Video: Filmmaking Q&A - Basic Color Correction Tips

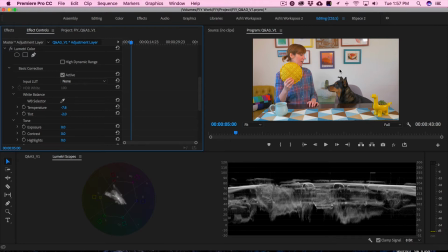8:17 So if you happen to have a nice white source to select from, give it a try. So now that I have it white balanced, we're going to get into the nitty gritty here. So we're going to get into the tone section. So if my footage was underexposed, so you can see it looked something like this,
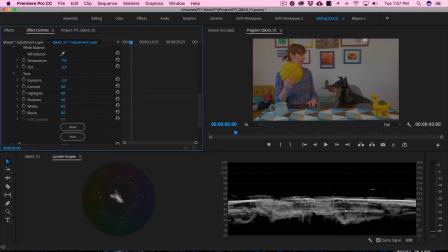8:37 then I would definitely want to bring up the exposure.
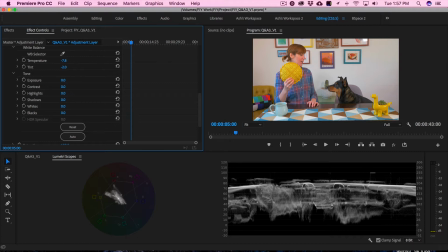8:40 But my footage is actually pretty well exposed because I'm super white. I'm actually probably falling around the same point as 70 already. So the same point as the white wall. You can see the white wall here. This is probably me right here.
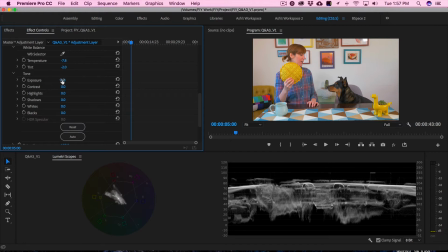9:00 So I don't need to adjust the exposure, but this is definitely something you can do. What I suggest is take it slow, maybe do 0.2 at a time, because you can see 0.2 actually jumps it quite a bit up. Of course, there's contrast. It's always good to maybe add just like a little bit of contrast.
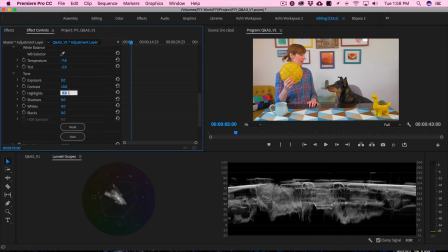9:17 Let's see, maybe 10, that looks good. Our highlights, so as we can see, that one highlight is peaking. The rest of our highlights and whites are falling pretty high.
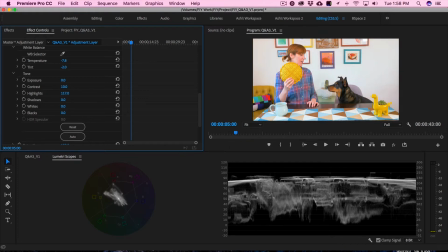9:28 So I don't feel the need to raise them, but if you did, so you can see here, you can just raise the highlights overall.
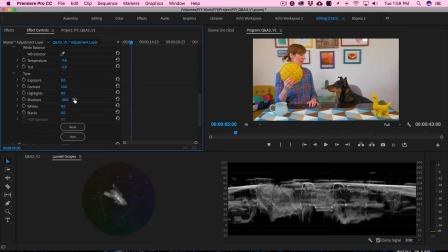9:37 You can also just raise the shadows or bring them down if you wanted to make them look blacker. I think they're actually not bad where they're at. I'll probably bring the blacks down a little bit.
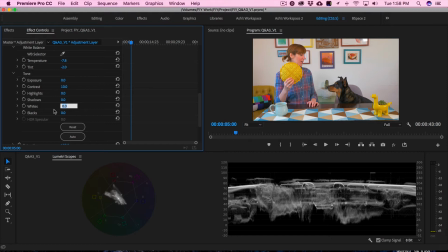9:49 And next is the whites. This is actually my secret sauce. So what I find usually is sometimes if an image looks muddied, or the whites just don't look super vibrant, or even colors don't look super vibrant, and everything you do doesn't seem to change that,
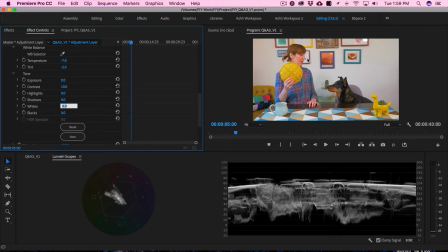10:06 try adjusting the whites. This shot is actually pretty good, but I've found adding somewhere around 10 or so whites just help make everything a little bit more vibrant.
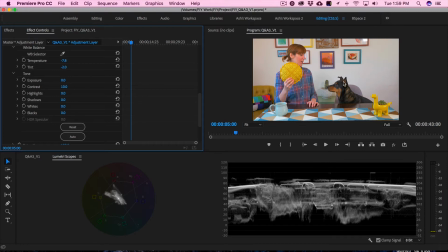10:18 So you can see there, that's what it was. It kind of looks a little muddy here in the white wall versus if I bring the whites up a little bit, you can see it looks a little bit more sharper, clearer, less muddied. And then I'm going to bring my blacks down just a little bit so that Spence looks a little richer, maybe even a little bit more.
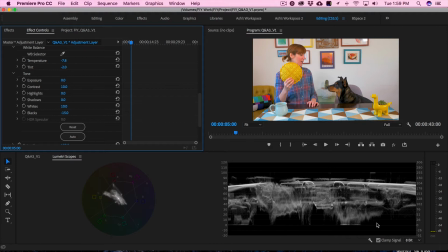10:38 So you can see here, now we're peaking on the blacks. Some things are underexposed, but visually I'm okay with that. We might be losing a little bit of detail here. You can see if we bring this back to zero, we might be getting a little more detail in his hair, but for now I'm okay with that.
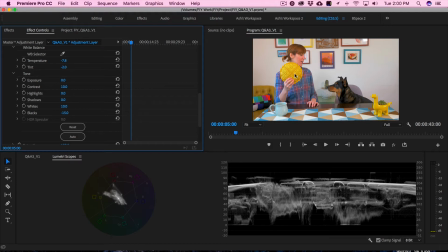10:56 You just want to make sure that you're not completely losing all the detail in your blacks. So for example, if I brought this all the way down, now you can really see this is called crushing the blacks. You can see we've lost a lot of detail in his fur there, so don't go that far.
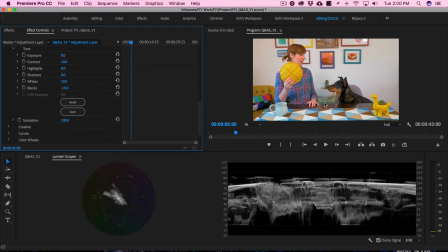11:12 Okay, so now we have our basic correction. It looks pretty good. If you wanted to add some saturation, you can do that here. Oh, but you can see if I add saturation, it brings us into the illegal zone. But I'm gonna leave this saturation as is, and I'll show you how to fix that in a little bit.
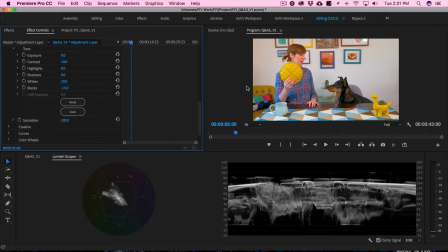11:31 So let's say you still want this saturation, like you're loving the saturation in the blues and the blues are fine, we can take down just the yellows in the reds later. So I'll show you how to do that. We'll leave it like that for now. So next we're gonna move on to our creative look, and this is where it gets really fun.
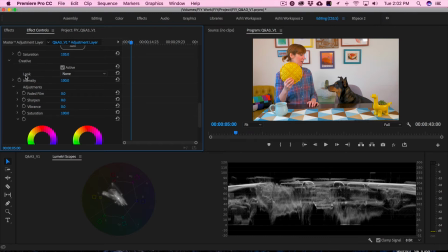11:49 So next we're gonna choose a LUT. Premiere calls it a look, but it's basically a LUT.
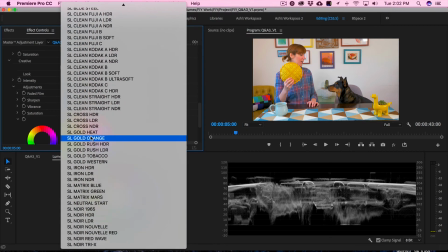11:54 And if you click this, you can see some custom ones that are already built into Premiere,
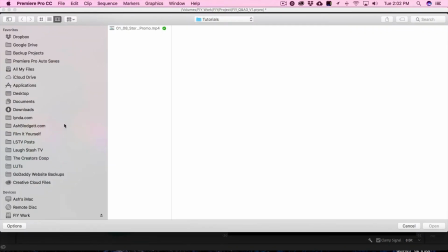12:00 but I'm gonna choose browse and select from some custom LUTs that I already have downloaded. So LUTs are basically like, you can think of them as like a color grading look that is already made for you that you can just apply to your footage,
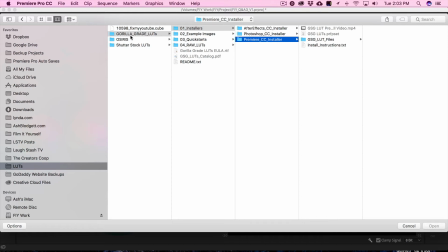12:17 and it kind of quickly gets you a look, a color look. So I have the grayscale gorilla LUTs, which I really like. I use these a lot.